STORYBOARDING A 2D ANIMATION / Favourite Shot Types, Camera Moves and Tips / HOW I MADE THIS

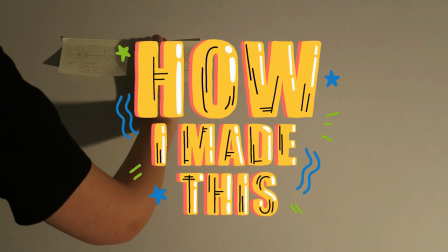Hi everyone, welcome to another How I Made This. Today we're looking at storyboarding and it's one of my favourite parts because if the script is
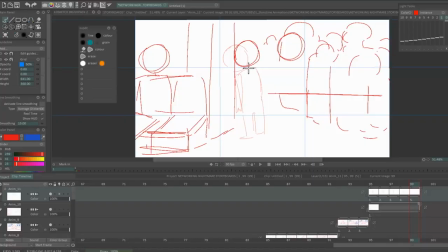the written version of the animation then the storyboard is the first step visually.
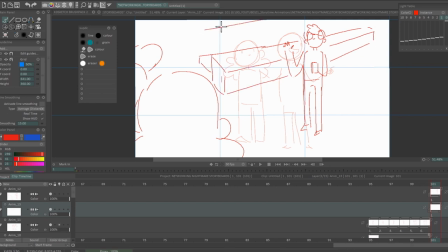I spend a lot of time on this step because I don't want to have to cut or redo shots later in the process if I don't have to.
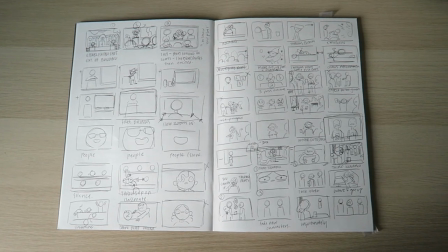To start I will use my script to create tiny thumbnails in my sketchbook.
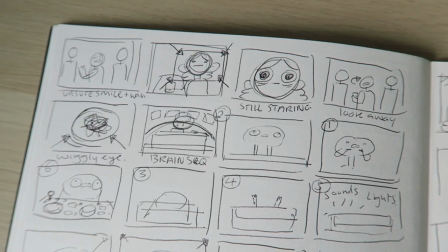These are incredibly rough and because they're so small they don't need or allow a lot of detail.
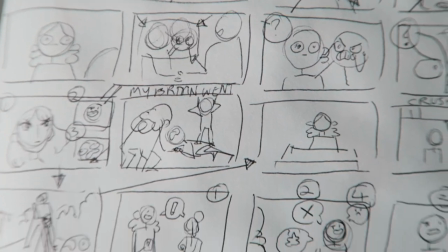This means I can try out different compositions or camera angles quickly to see which works best.
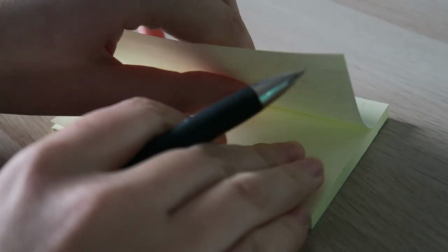I have worked on post-it nights before, which is how I planned my short film glitch,
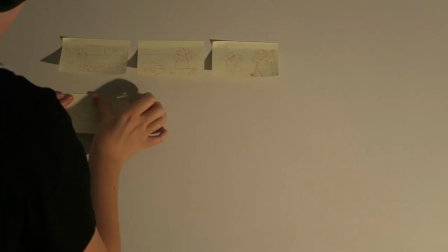and being able to see the whole project up on my wall meant it was super easy to spot mistakes and switch things around.
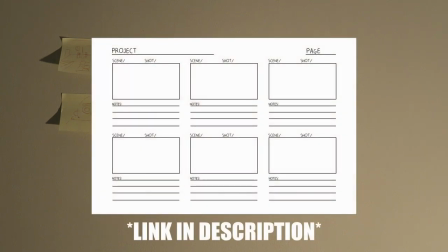I've also found using a template like this super helpful.
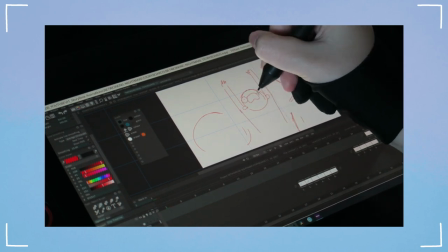Now I've been animating my own projects for six years now and I'll usually storyboard straight into my animation program, which is TV Paint 11 Pro.
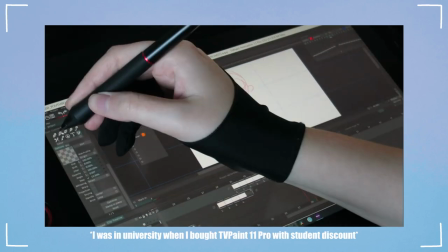Once I'm finished I can move quickly onto the animatic.
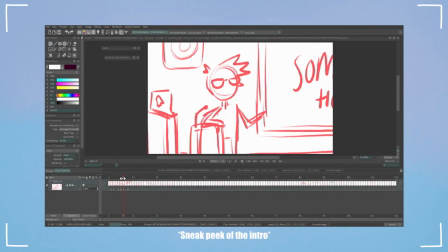Eventually the boards will look something like this, but how do you choose which shot or camera move to use and what are common storyboard terms? Storyboarding is a super complex subject and I can't cover everything in this video, but here are a few of my favourite shots,
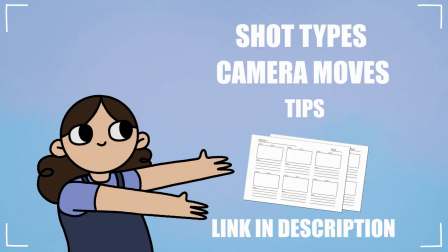camera moves and tips, with a free storyboarding template you can download from the link in the description.
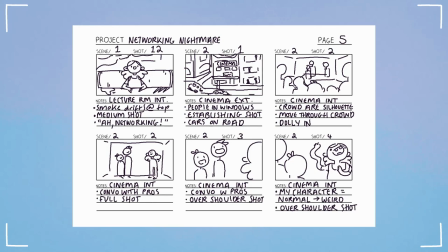So this is what my storyboard looks like in the template. Each rectangle is called a panel and I have notes written beneath to show any extra information like dialogue, camera moves or location, which I've taken from my script. Above the panels I have the scene and shot number.
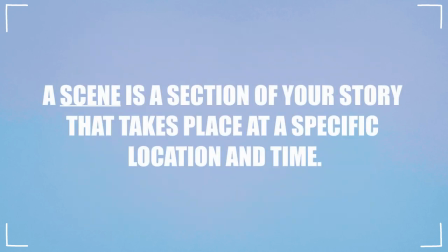A scene is a section of your story that takes place at a specific location and time.
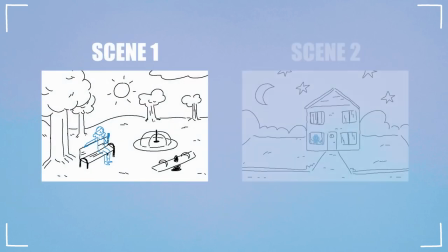If this changes, for example if your character is at a park in the morning and then in the evening they're at home, these would be two separate scenes.
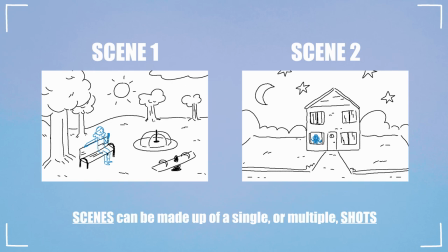Scenes can be made up of single or multiple shots.
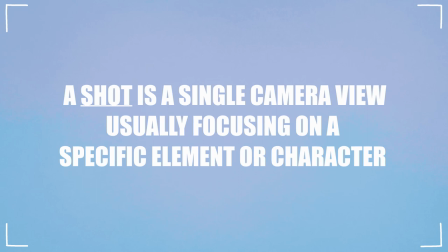A shot is a single camera view, usually focusing on a specific element or character,
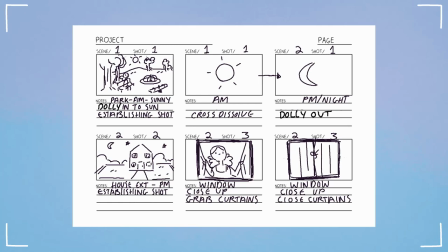and if the camera view changes, this would be a new shot. Using different shots helps to keep things interesting.
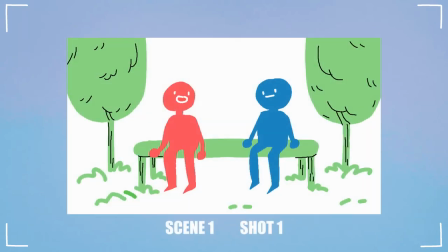For example, if these two characters are talking for several minutes, it can get a bit boring if the whole conversation takes place in a single shot.
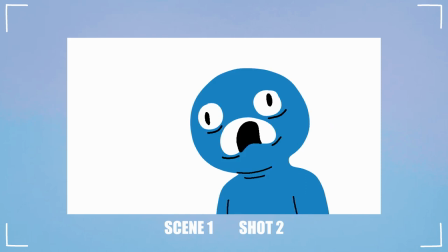So, depending on what you want to focus on, whether it's the character speaking or the reaction of the other character, your camera view will change.
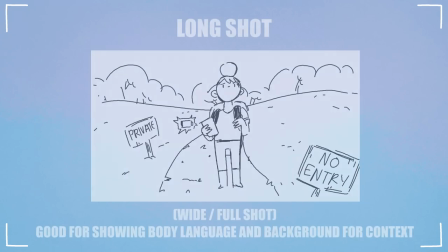Next up are shot types. A long shot, also called a wide or full shot,
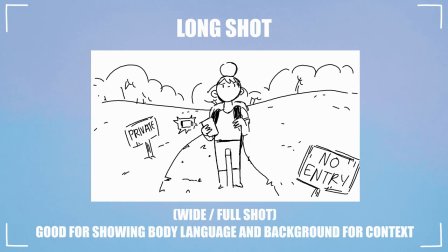will show the full body of your character and is great for strong movements and action sequences, while also showing the background too.
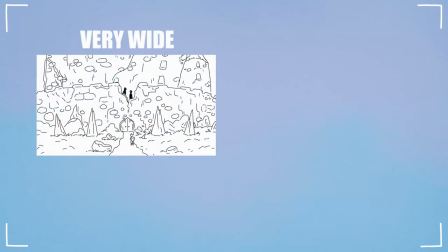Variations of this are a very wide shot, where the character is barely visible in the landscape,
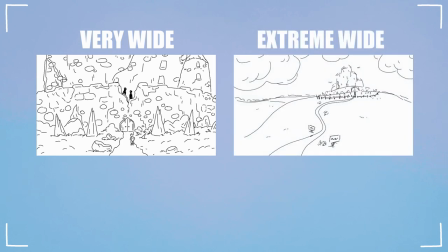and an extreme wide shot, where the character might be present but is no longer visible. This shot is often used to introduce the audience to a new location as an establishing shot. An establishing shot can also help set up the mood of a scene and typically last for only a few seconds.
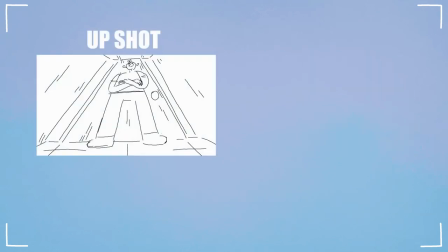Using an up shot or down shot,
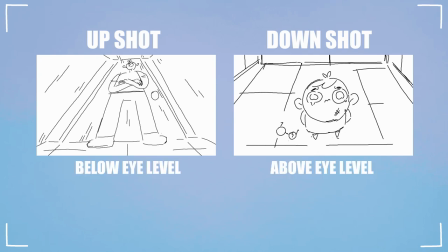where the camera will be placed either above or below eye level can help show power dynamics or scale between characters. Using an up shot can make a character seem powerful, heroic or dangerous,
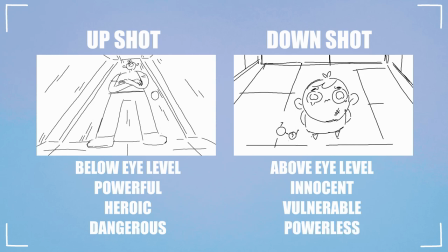while a down shot can make a character seem innocent, vulnerable or powerless. A medium shot shows the character from the waist up.
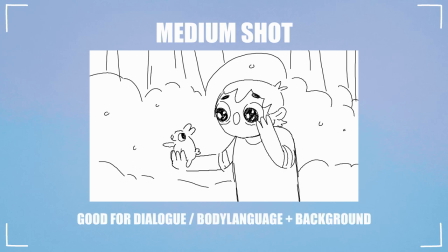This is good for dialogue and showing a bit of body language and background too. Close-up.
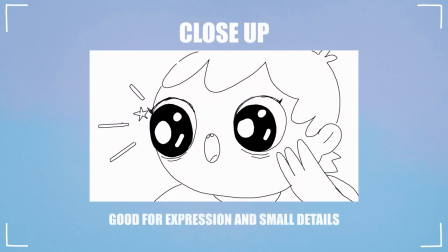Positioned from the shoulders upwards, this shot is often used to show detail in a character's expression.
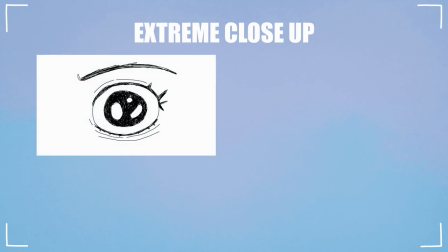Extreme close-up. This shot will typically focus on one element or detail like a character's eye or their mouth.
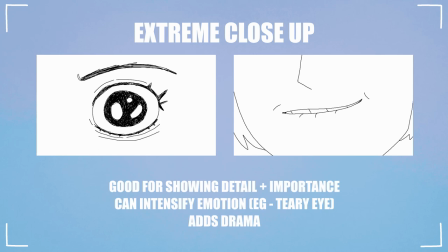Focusing on an object can help tell the viewer that the object is important. I often use this shot to add drama to my animations.
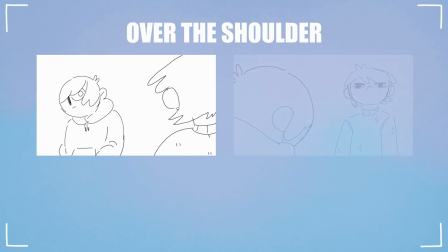Over the shoulder. This shot is good for dialogue and seeing the reactions of a character if someone else is speaking.
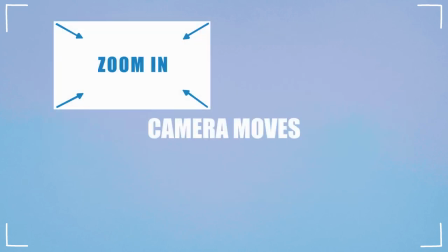Now, if there are any camera moves in a scene, I'll use a different colour and arrows to show the movement in the boards.
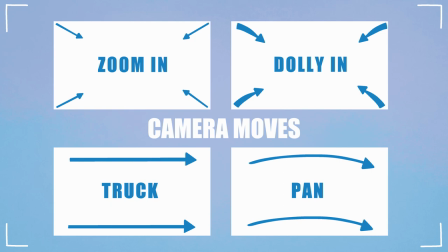Adding in notes beneath the panel helps a lot if the move is complex, and if I'm working with other people, I need to make sure everything is as clear as possible. A couple of camera moves I've planned to use in the storytime are Zoom in.
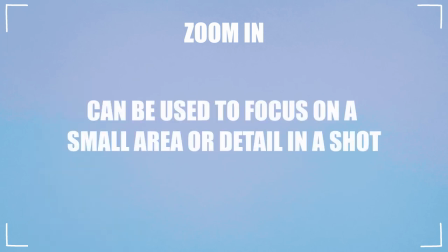You can use this to focus on a certain area or small detail in a shot.
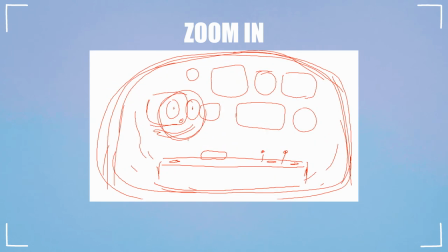For this particular move, it's going to be quite quick to create a bit of drama and will help me with the transition to the next shot. If you're working on a serious scene, a very quick zoom in can make it funny, but it depends on what you're going for, so be careful with this one.
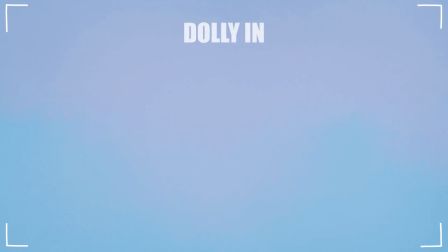Dolly in.
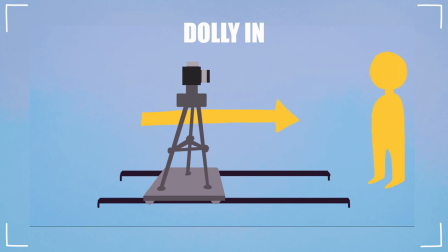This is a more natural form of the zoom in, as in live action the camera is placed on a track and moved closer to or further away from a subject.
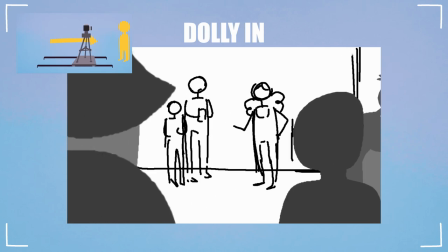So unlike the zoom in, the world around the subject moves with the camera.
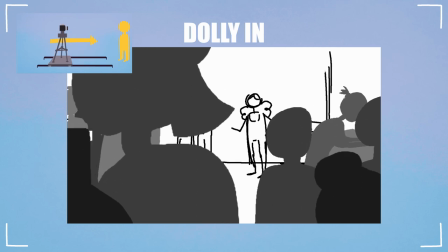For this shot, I want it to feel like the viewer is walking through the crowded room.
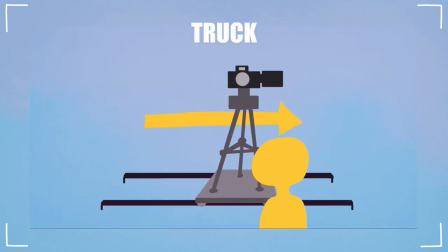Truck. This camera move is like Dolly In, but instead of In and Out, the camera will move sideways.
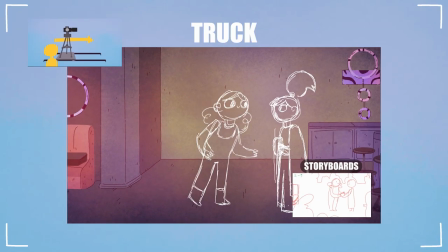For this shot, I've made the background longer so I can position the camera to follow the movements of character A, as they jump from the seat on the left to speak with character B on the right side of the room.
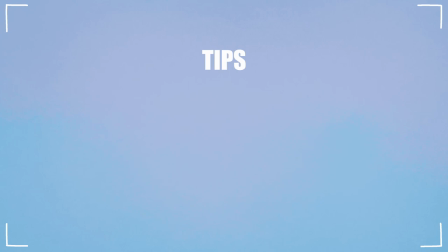Now my biggest tip when storyboarding would be to keep things simple.
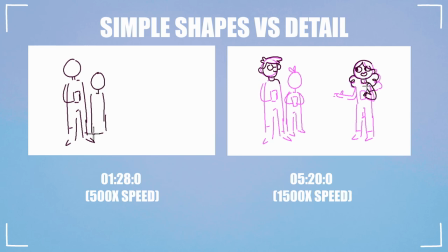You don't want to draw all the details of your character in every panel, because chances are you will change or get rid of a lot of drawings as you board, and adding unnecessary detail wastes time you could spend doing something else. In this storytime there are a lot of filler characters in the backgrounds,
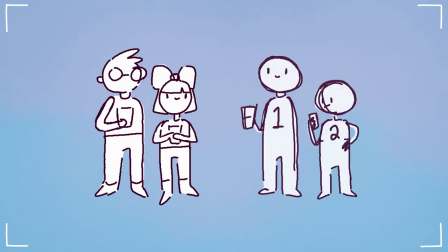so I can either stick to basic shapes or put a number on their torso to keep track of their position in the scene,
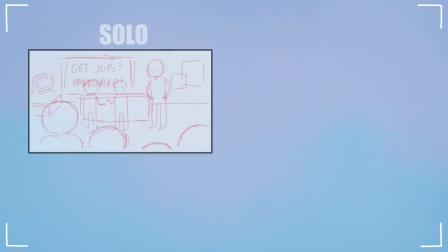rather than drawing their full outfits every time. Since I'm working alone for this project I can keep my boards very basic and messy,
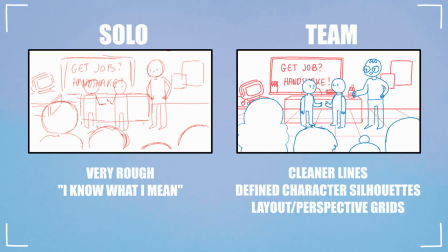but if I was working in a team and had to pass these on to someone else they would be a lot neater.
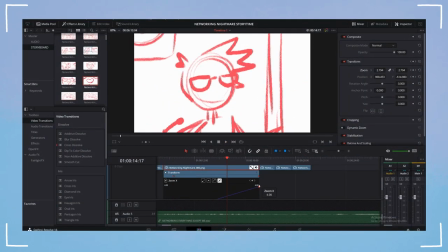Now when I'm ready I'll send over the boards to friends to take a look at and get some feedback,
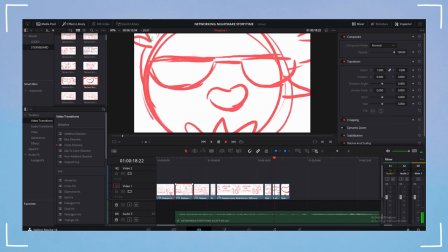clean them up and add more panels if I need to, and then move on to the next step in my process.
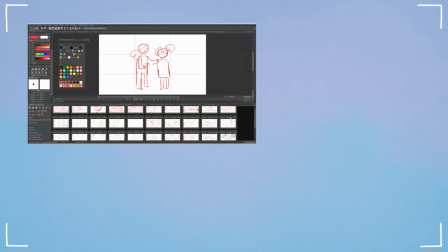As always, I hope you found this helpful.
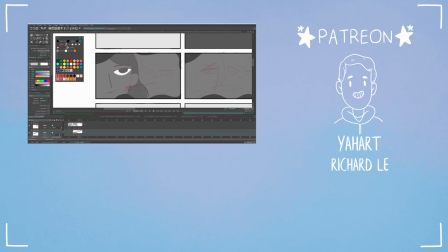If you want to see more animations and tutorials from me, be sure to subscribe and hit the bell to be notified when I post and I'll be back with another video real soon. Bye!